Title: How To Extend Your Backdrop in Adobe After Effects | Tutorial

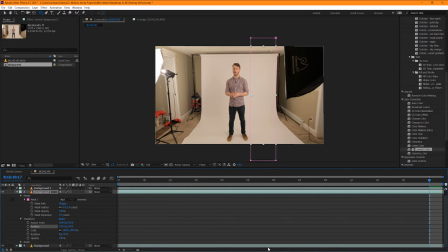254s
And there you go, it's right back where it was. Now this next part is where the magic actually happens. Deactivate the uniform scaling, and now just take the horizontal scaling, and let's bring it all the way to the edge.
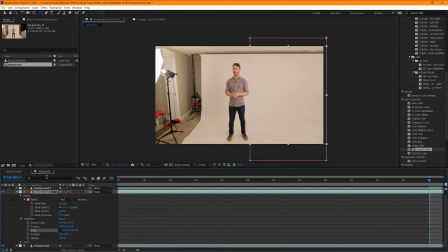266s
And there we go, for about half of our frame, we actually have extended the entire backdrop so it goes all the way to the edge. And if we play our footage back, then we'll see that it actually really doesn't show any signs of being fake.
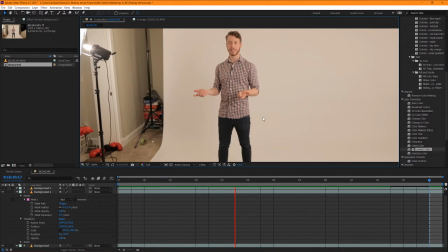278s
And even if you zoom in to go closer, you can actually see these little microscopic pieces of noise just showing that it's actual footage.
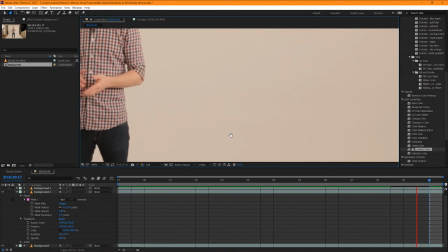287s
And because there's nothing crossing in front of that part of the frame, there's nothing to indicate for us that it's been scaled up and that it's not really accurate to real life.
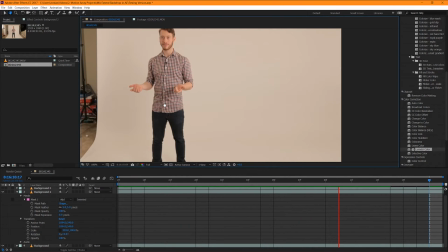294s
And that's actually one of the reasons that we chose to do it this way.
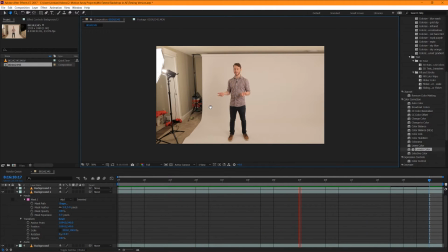297s
If we were to just take a solid color and try to match it, It would be a still frame, basically, and there wouldn't be any indication that it's actually a moving piece of footage. To keep effects looking real, it's always a great idea to try to use pre-existing pieces of your footage to sell the effect.
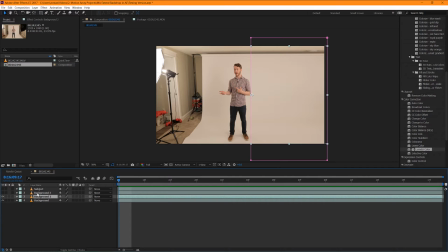311s
Now we're going to close this down to keep organized, and we're going to do basically the exact same thing, except on the other side of our subject. But the only thing is that we notice that the hand here is doing a little bit more movement. So let's go through then, scrub through our footage, and see where the point is that it's farthest out away from the body. And then we'll make sure that we won't cut it off if we use a different piece of footage. So that looks like the farthest point.
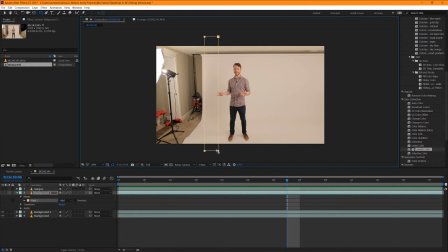331s
So we're going to use that as a reference and then try to get as close as we can, giving a little bit more space because when we feather it, we don't want it to like slide over top a little bit. It's kind of close. When we actually extend the footage, it's not going to necessarily matter so much with the edge of the seam of the paper roll.
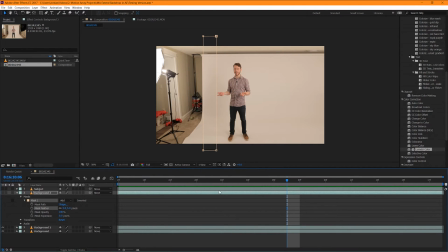346s
We're just going to feather our mask again here and give it a value of 5. And oops, I noticed that my layer isn't visible. That's okay. It doesn't mess up any of the work that we've done. I'm just going to make it visible so it actually shows when we start working with the footage.
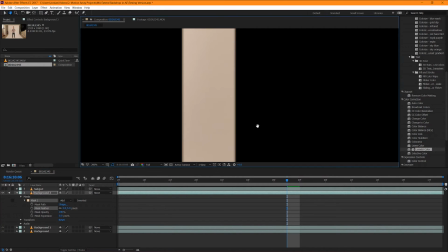358s
I'm just going to solo it here, and then I'm going to zoom in and show you guys what the difference is between a feather and just having it completely unfeathered of a value of 0.
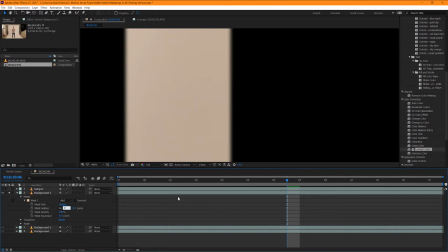364s
So this is what it looks like with a feather of 5, and that's what it looks like with a feather of 0. Basically, just to show how it's going to help blend the footage together. It's not going to show a really harsh visible line once all is said and done.
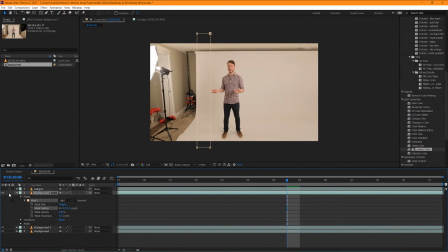376s
Okay, let's unsolo this and let's see it in context. The next thing that we're going to do is we're going to go to our transform options here, and we're going to do the exact same thing as before. Let's bring the anchor point all the way to the edge of our mask, and we're actually going to zoom in here.
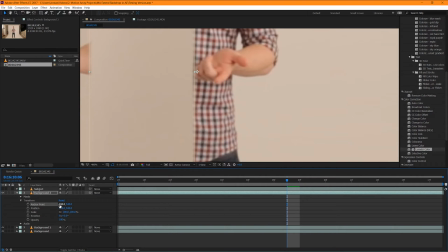389s
Let's try to get a really tight, let's get it perfect here, right about there.
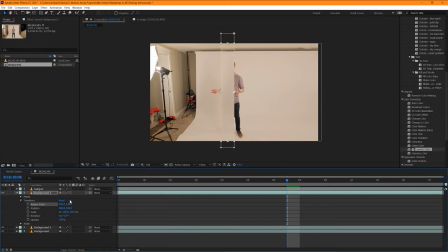396s
Awesome. That's perfect. You actually don't have to get it exact, but the closer you get it, the less likely it'll be that there's any sort of offset when you scale it up. So now let's match our position with our anchor point, and once we've done that, it's back in the same position.
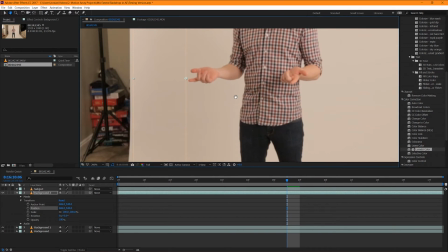409s
Great. And now what we're going to do is, it's a little close to my hand there. I think it'll be all right.
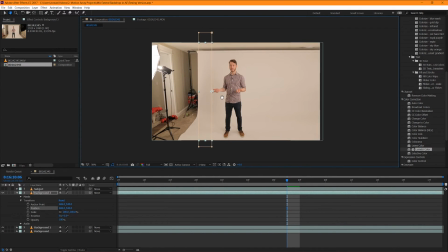413s
Okay, so now let's go down to scaling. Let's uncheck uniform scaling, and then let's scale it up, and there it goes all the way to the edge of the frame. And guys, it's already looking pretty great, not going to lie. This is actually looking like we're in a giant
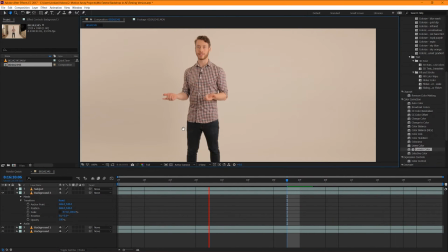427s
room. And we're just going to quickly do a bit of a pass around the footage, looking a little bit closer,
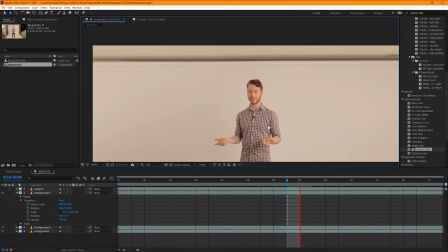432s
just making sure that there's no visible seams or nothing that's breaking the illusion of the fact that we're actually not in a giant studio.
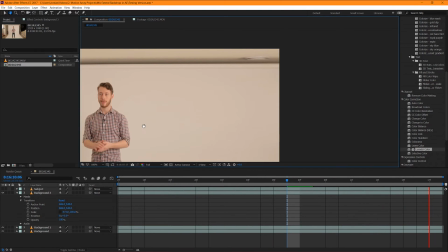438s
And it's looking good. You can see over here that there's some stretched out stuff. That's going to be gone later, so don't worry about that for the time being.
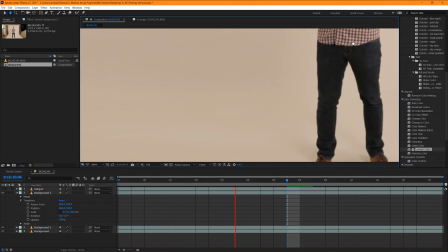445s
Now let's quickly dive down to the feet here. What you'll notice is that there's some shadows creeping out over the edge.
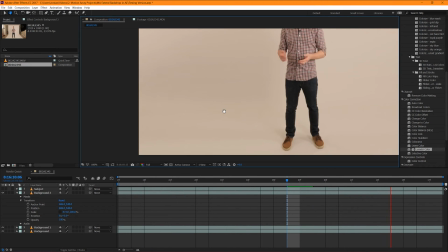450s
Now, to be honest, this is actually good. What it does is this shows that this is actually like a real unit. This is not just like a solid color that's, you know, stretching out over the edge of the frame. One of the reasons that we actually use pre-existing footage and stretch it out is because you can
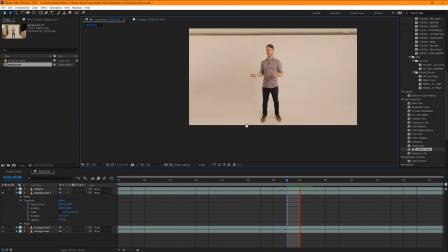462s
actually sell the effect that you're in a physical room because you're casting shadows and you're actually interacting
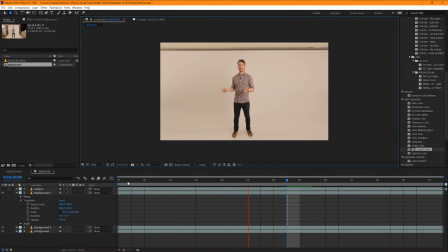467s
with the environment. And there's no reason that anybody would suspect that there's actually not a light source that's casting in that direction. And as long as your shadows aren't crazy harsh, it actually won't really give away the fact that you're stretching out the shadows at all.
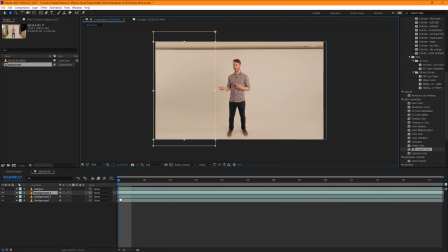479s
So this is really good. So now what we're going to do is we're going to highlight all of our background layers and we're going to pre-compose them.
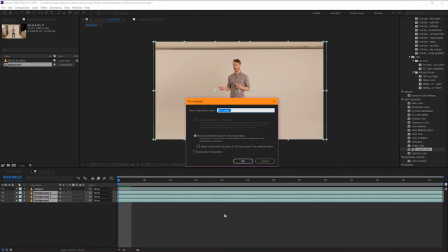484s
And you can name it whatever you like, but I think I'm going to name mine all background H, H for horizontal.
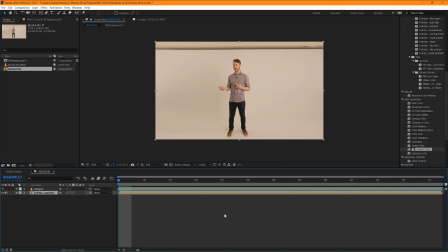490s
And great. Now let's duplicate this layer again. And now what we're going to do is exactly what we did for the left and right side and grab our rectangle tool, except we're going to do it for the very top and get rid of that top part of the paper roll.